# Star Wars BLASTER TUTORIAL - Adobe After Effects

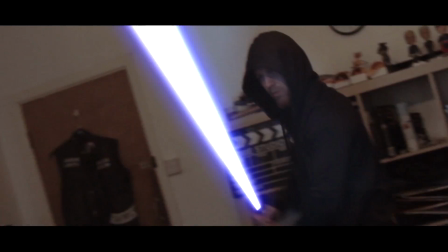Okay, so this is what we're going to be looking at today, a quick Star Wars blaster tutorial.
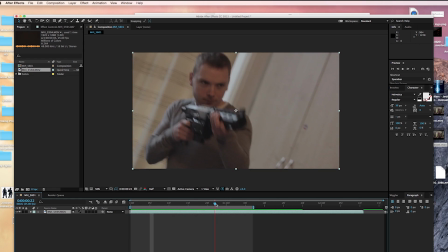Okay, so in After Effects, once you've got your footage imported, we're going to just go straight to the frame where we want the blaster to initially fire.
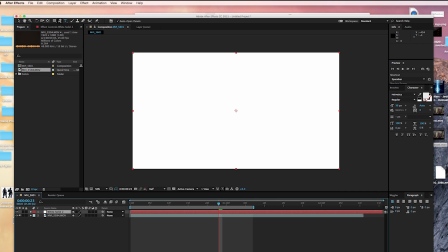Go layer solid, layer new solid, sorry, select it to be white as this is going to be the colour of the core of our beam.
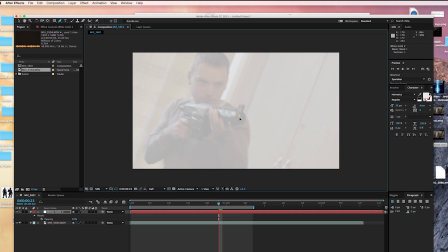Just going to turn the opacity down so we can see what we're doing. Grab the pen tool and just going to mask a shape at the end of the muzzle where we want the blaster to start firing.
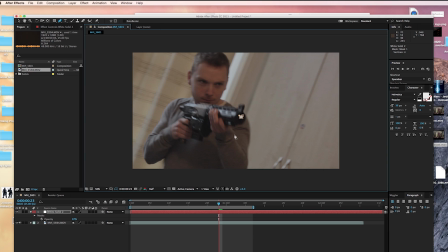Now this initially is the exact same technique as if we're making a lightsaber, if you know how to do that. So keyframe mass path, go forward a frame and stretch out your beam here in the path that you want the blast to be travelling.
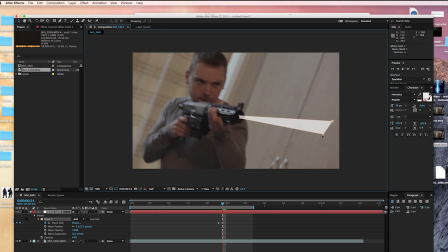Make it slightly bigger as the perspective is sort of slightly towards the camera. So we're just making it like the beam is sort of coming close to the camera by increasing the scale, the size at the end. If you look at Star Wars movies, when the blaster is initially fired, it tends to stretch out of the end of the muzzle,
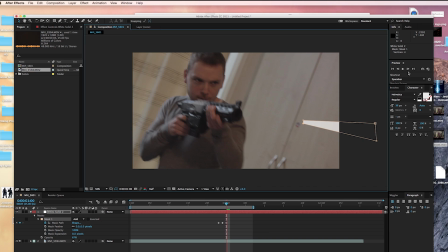and then the rear of the blast sort of tends to catch up with the front until it's like a consistent beam traveling through the air, if that makes sense. So that's what we're trying to mimic here. Okay, so we've put the opacity back up.
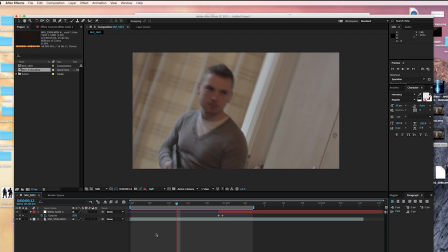We've just got this white solid flying out of a gun. It looks kind of ridiculous at the moment, but we're going to get there eventually.
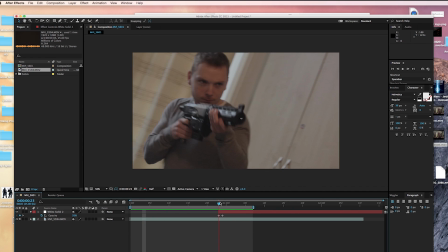Don't worry. okay so once we've got that next step is to go to layer once again we're going to go new
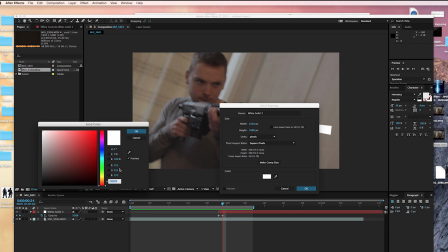solid again this time set the color to black once we've done that we're
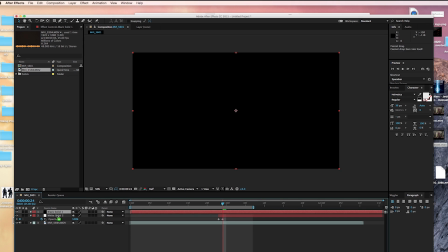going to move this layer in between our original footage and that white mask that we just created let's select this white layer duplicate it four times so five in total i'm just going to feather each one individually now so the first one we're going to feather to three the second one we're going to feather to about 10.
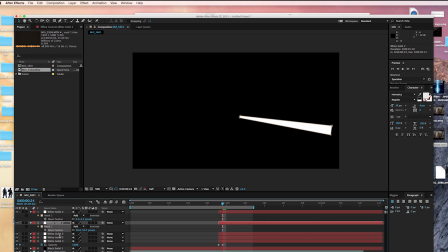The third one will go for about 30.
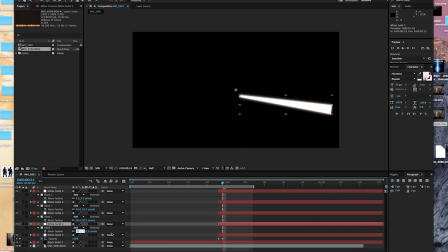The fourth one we're going to feather to about 60 and the final one will go for about 100. So what that's done now is sort of adjust the intensity of
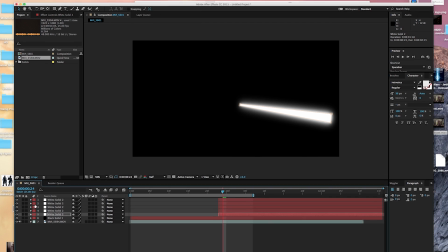each glow on each mask so we've got a bit of variation in our glow which just makes it look a little cooler.
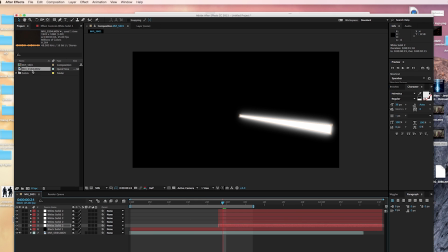Then we're going to go up here and select our original footage We're going to right click on that and go new composition from selection or new comp from selection.
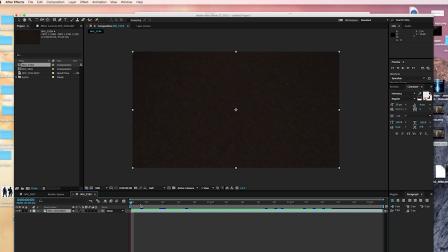Click that. What that's done is bring our original footage into a new composition.
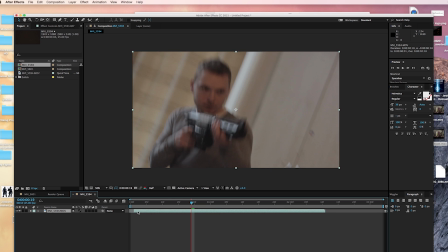Now we're going to make sure we trim it to the exact same length as our original composition otherwise these aren't going to line up. Then let's grab the one we just worked on,
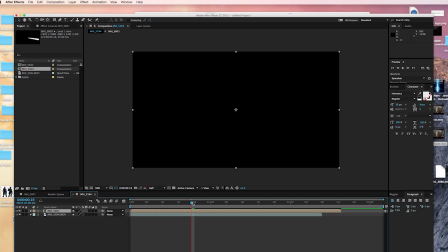drag it straight on top and if you've trimmed it correctly it will line straight up so that blaster is in the same place. it's just on this okay once that's done we're going to select the layer right click blending mode
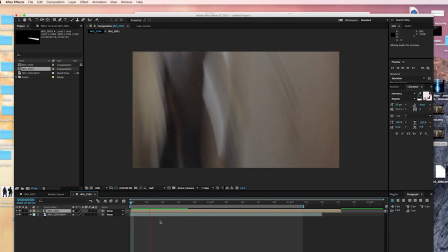and screen now we can see what's going on there we go and what we've done is we've
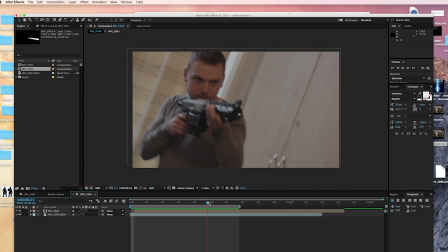made it possible to edit and manipulate this layer completely separately from our footage so we can do whatever we want to this now manipulating
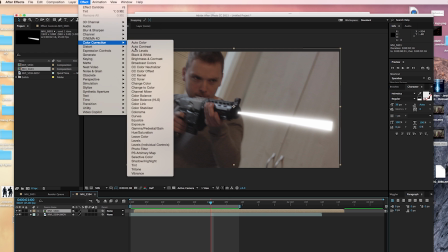it any way we want which is exactly what we're going to do so effect with that layer selected color correction color balance i'm going to give it some colour.
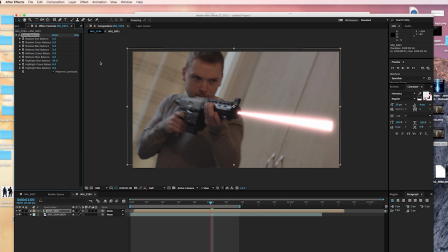Let's take Preserve Luminosity, otherwise it'll look ridiculous. Let's bring up in this case the reds, so the highlights, the mids, right up and then play with the shadows. I don't tend to go full on this because I think it looks a little too intense. So around maybe 70, 75 around there looks quite nice.
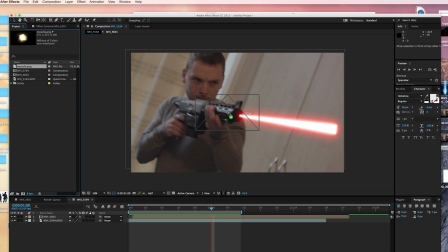Obviously you can go for green or blue or whatever colour you want your blaster rifle to fire. Okay, now next step, a really basic muzzle flash image here. You can get these off Google Images anyway. Set the blending mode to screen so we can see what's going on.
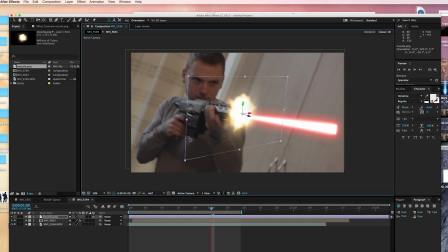I'm just going to take the 3D layer here and adjust it so it looks at the right angle. There we go, that looks okay. Okay, set it so it's only visible from the very first frame, the same frame that we initially fire the blaster from. Yeah, that's the first one. So position that there, get the scale exactly how you want it.